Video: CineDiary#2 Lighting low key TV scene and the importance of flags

Hi guys, my name is Anton Humala, and with this exciting second issue of my CineDiary, I continue sharing lighting setups from real TV and film sets I've worked on. You can find previous video where I break down the process of shooting extremely low budget commercial here, and if you like these videos, please don't hesitate to drop a like and subscribe to support my channel and help me produce more content like this in the future. Before we dig into the behind the scenes pictures of lighting setup and break them down, please bear in mind that there are usually many ways to light the same set creatively, and the lighting setup I'm sharing with you has been chosen by the DP. It certainly does the job, but what you really should take away from this is to be able to see an example, get the essence of it, and play with it in the future or build up if you need to, using it as a basis. Okay, with that in mind, let's get into it.
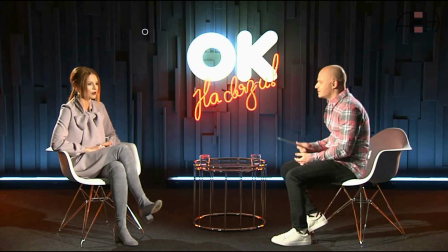Let's talk today about a TV program I worked on recently. I can only show you screen grabs, but you'll get the idea. The script called for low-key lighting, and basically it was a conversation between the host and the guest,
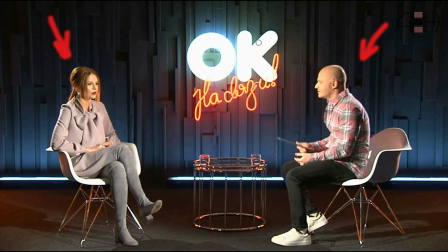followed by three songs performed by guest with two musicians. This is a behind-the-scenes shot of a full set taken with a phone.
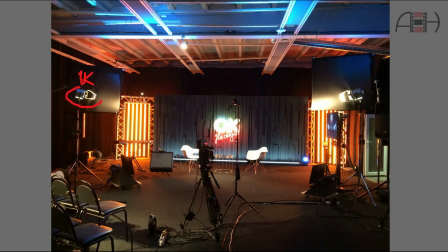As you can see, the DP went for one key every Fresnel as a key light for each person, but in order to light the background separately, they gave him mounted two flags on C-stands, one for each key light to cut the light beam and to prevent the light from spilling onto the background.
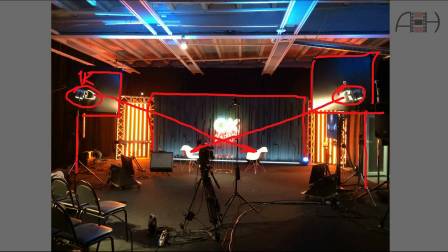Here we can see tungsten light, which has color temperature of 3200 Kelvin, long fluorescent tubes, which are even warmer, and fluorescent light in background, which are daylight balanced. Cameras were balanced at 3200 Kelvin,
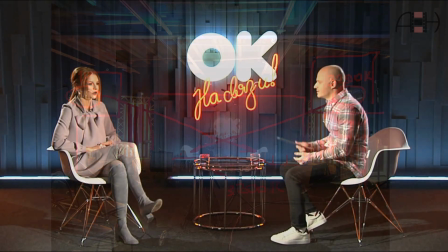and it's a good example of using lights of different color temperatures effectively and create a nice looking color contrast.
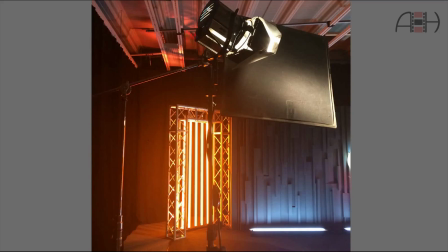The next photo clearly shows this setup. We can see one key array, which is an industry standard name for 1000 watt light with some diffusion to make the light softer, and a flag, which helps to keep the background dark.
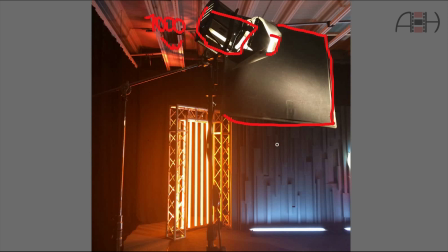Without the flag, there would be too much spill from these lights, and the shot would not be nearly as effective. That's why it's always very important to use light modifiers,
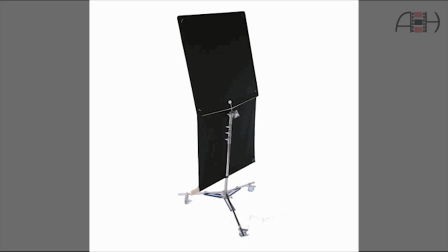cutters, flags, floppies, or simply black cloth when shooting in low key.
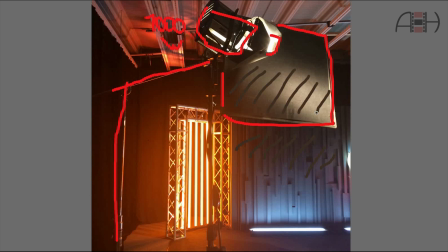I'd even say it's more about what you don't light than about what you light in such shots that make them work. Low-key shots are usually more demanding in terms of light modifiers than high-key setups.
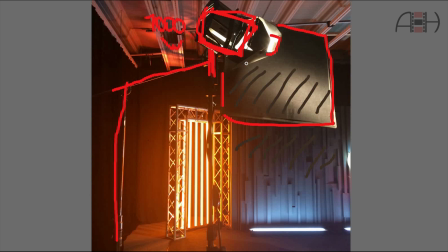Keep it in mind and keep your lights under control. Okay, moving on to the background lighting.
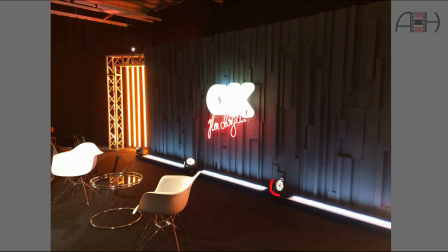Let's forget about multicolored LED moving heads, which were specifically for song performance section and only added some colored light spots. First, we notice magic long fluorescent tubes, which are twice as long as ordinary 4-foot kinoflow tubes,
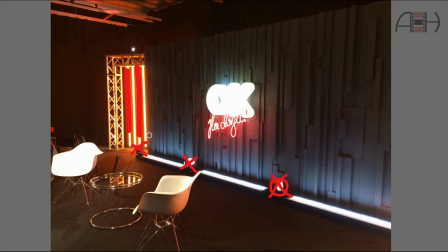and with filters inside have a much lower color temperature, about 2500 Kelvin. They call them Aurora light, and with 3200 Kelvin white balance on cameras, these tubes looked very warm and pleasingly.
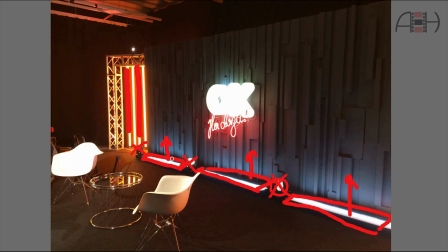Second, our background light from daylight balanced fluorescent 4-foot tubes lying on the floor.
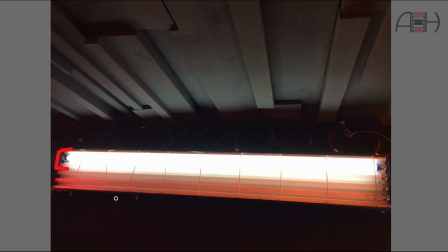As you can see, we ended up using only two tubes on each light. Again, tungsten balanced cameras see them bluish and cold as we wanted,
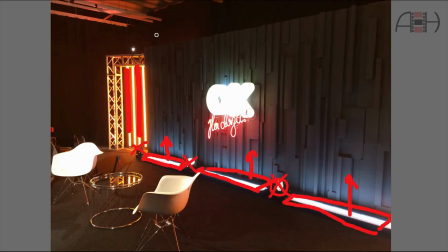and lighting from below adds up to more interesting look.